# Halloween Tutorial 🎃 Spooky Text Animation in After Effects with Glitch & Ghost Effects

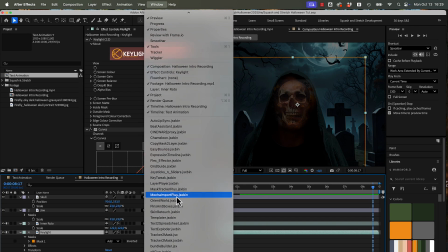249s
For that, I'll use our extension MochaImport Plus.
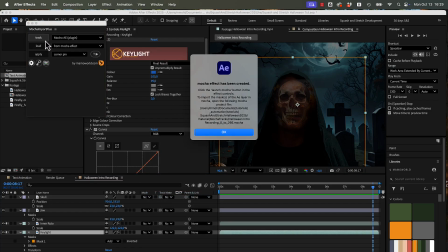253s
I select the footage layer with the blue screen and click Track in MochaImport Plus, which adds the Mocha AE effect.
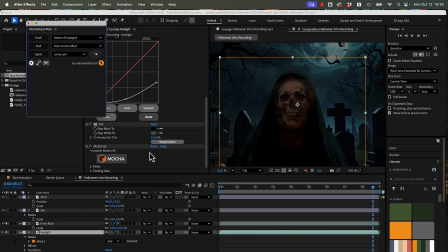261s
In the effect controls, I click the Mocha button to open the tracker.
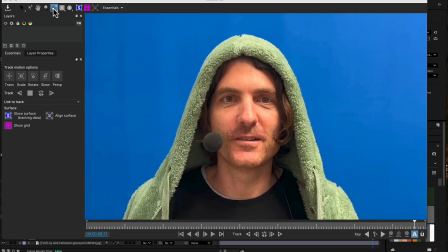266s
Inside Mocha, I create 2 tracking layers, one around the eyes and the nose for the skull, and one around the chin for the jaw.
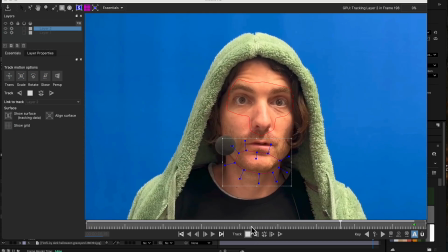275s
We track both at the same time. Note that the lower jaw moves separately, so when I talk, the jaw actually follows along.
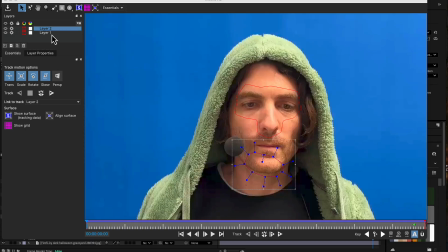284s
Instant lip sync, even without lips. When the track is done, I rename the layers for clarity and close Mocha.
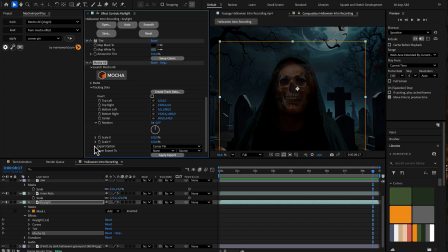292s
Back in After Effects, in the Mocha effect, I go to Tracking Data and hit Create Track Data. We can only export one track at a time, so let's start with the jaw. After loading the tracking data into MochaImport Plus, I select the jaw layer, choose corner pin, and click Apply.
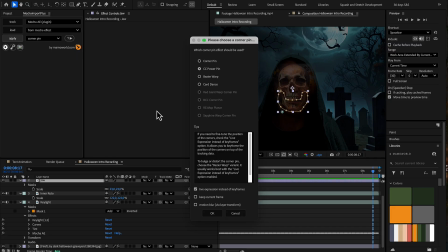311s
Corner pin is great because it doesn't just do a simple 2D move, it also reacts to perspective changes like when the head tilts. Important, enable Keep Current Frame so the image stays where it is instead of being warped into the track area.
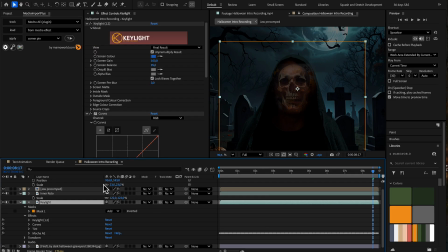327s
Then I repeat the same steps for the skull. Create the data, import it into MochaImport Plus, apply it with corner pin, and enable Keep Current Frame.
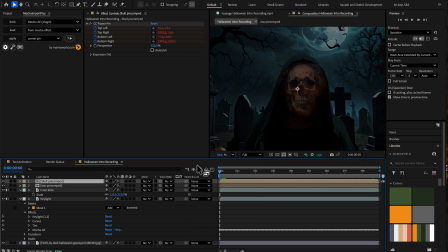338s
Now the skull sticks to my face and the jaw moves as I talk. The result looks like this.
Let's create a Halloween-style text animation.
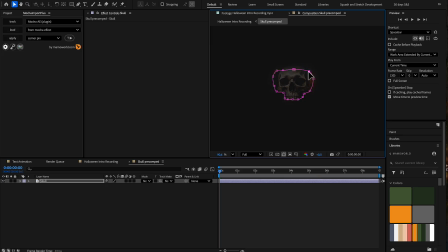351s
Since the forehead of the skull is way too prominent, I adjust the masks a bit and also play with the opacity of the skull.
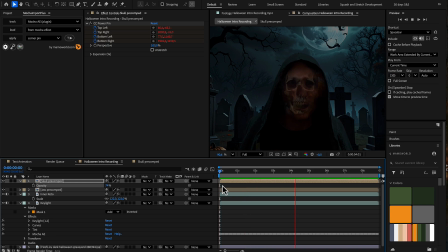358s Let's create a Halloween-style text animation. Yeah, let's get started.
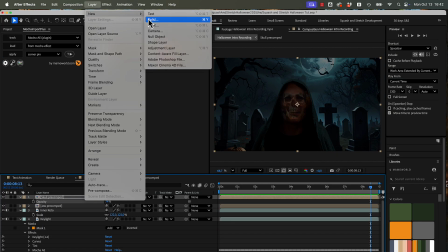367s
Alright, now let's add some animated clouds so the background doesn't feel so static.
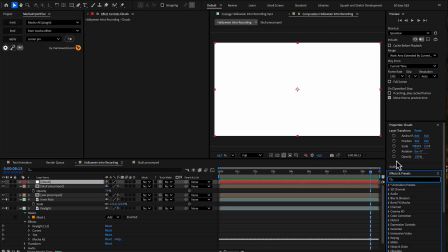373s
I'll create a new solid layer and apply the fractal noise effect.
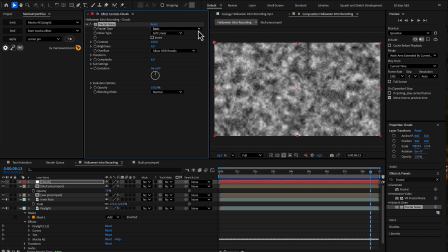377s
For the fractal type, I'll choose Dynamic Twist and tweak the settings to get stronger contrast and some nearly fully black areas.
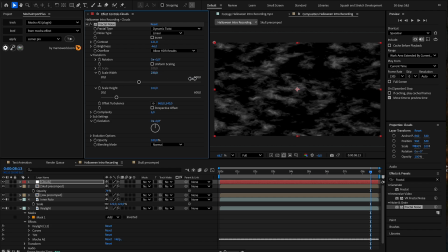387s
Then I'll disable uniform scaling and stretch the pattern, much wider than tall, so it feels more like clouds drifting across the sky. To animate it, I'll apply a simple expression to the evolution property, time times 50.
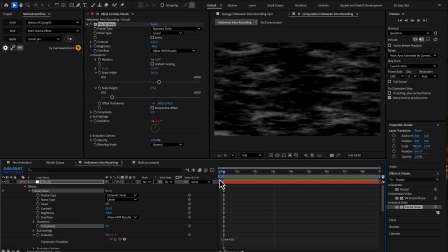404s
Now the fractal keeps evolving over time and looks like moving clouds.
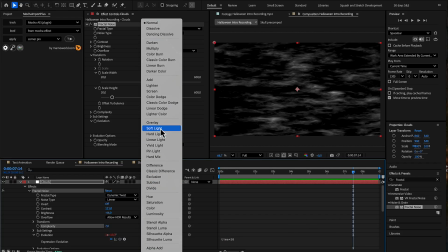410s
Next, I'll set the blending mode of this layer to lighten, so it mixes naturally with the background.
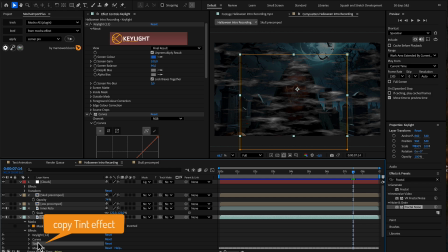416s
And just like we did before for the cloak, I'll copy the tint effect from the Keylight layer onto the clouds.
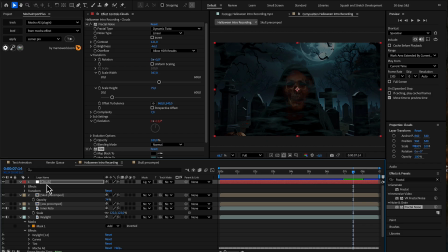423s
That way, the clouds also take on the same bluish tones from the moonlight.
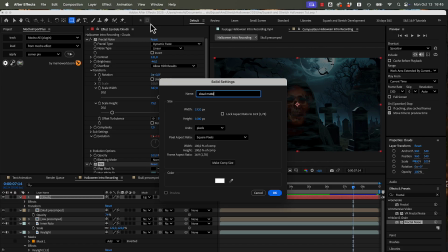429s
We don't want the clouds covering the entire scene, so I'll add another solid with a feathered mask and use it as a matte.
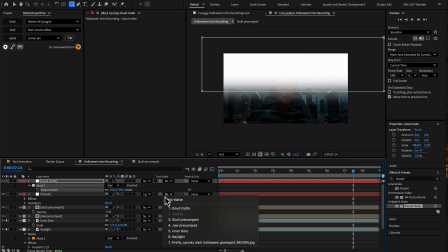437s
This keeps the clouds only in the upper half of the composition.
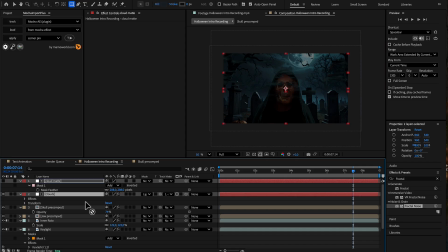442s
Finally, I move the cloud and matte layers underneath the foreground, and that's it.
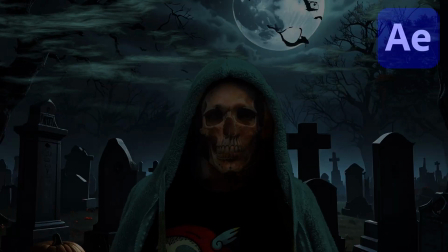448s
Here is our final result.
Let's create a Halloween-style text animation. Yeah, let's get started.
This was my Halloween tutorial, and it felt a little bit like a revival because I did a lot of these compositing and tracking based tutorials back in the day and didn't do any of this recently anymore. And I want to know, do you want to see more of this content again, or do you feel like in the age of AI where you can do anything with just a quick prompt, there's no point in these techniques anymore? Let me know. I'm curious to hear your opinion on this, and I'm looking forward to see you in the next tutorial.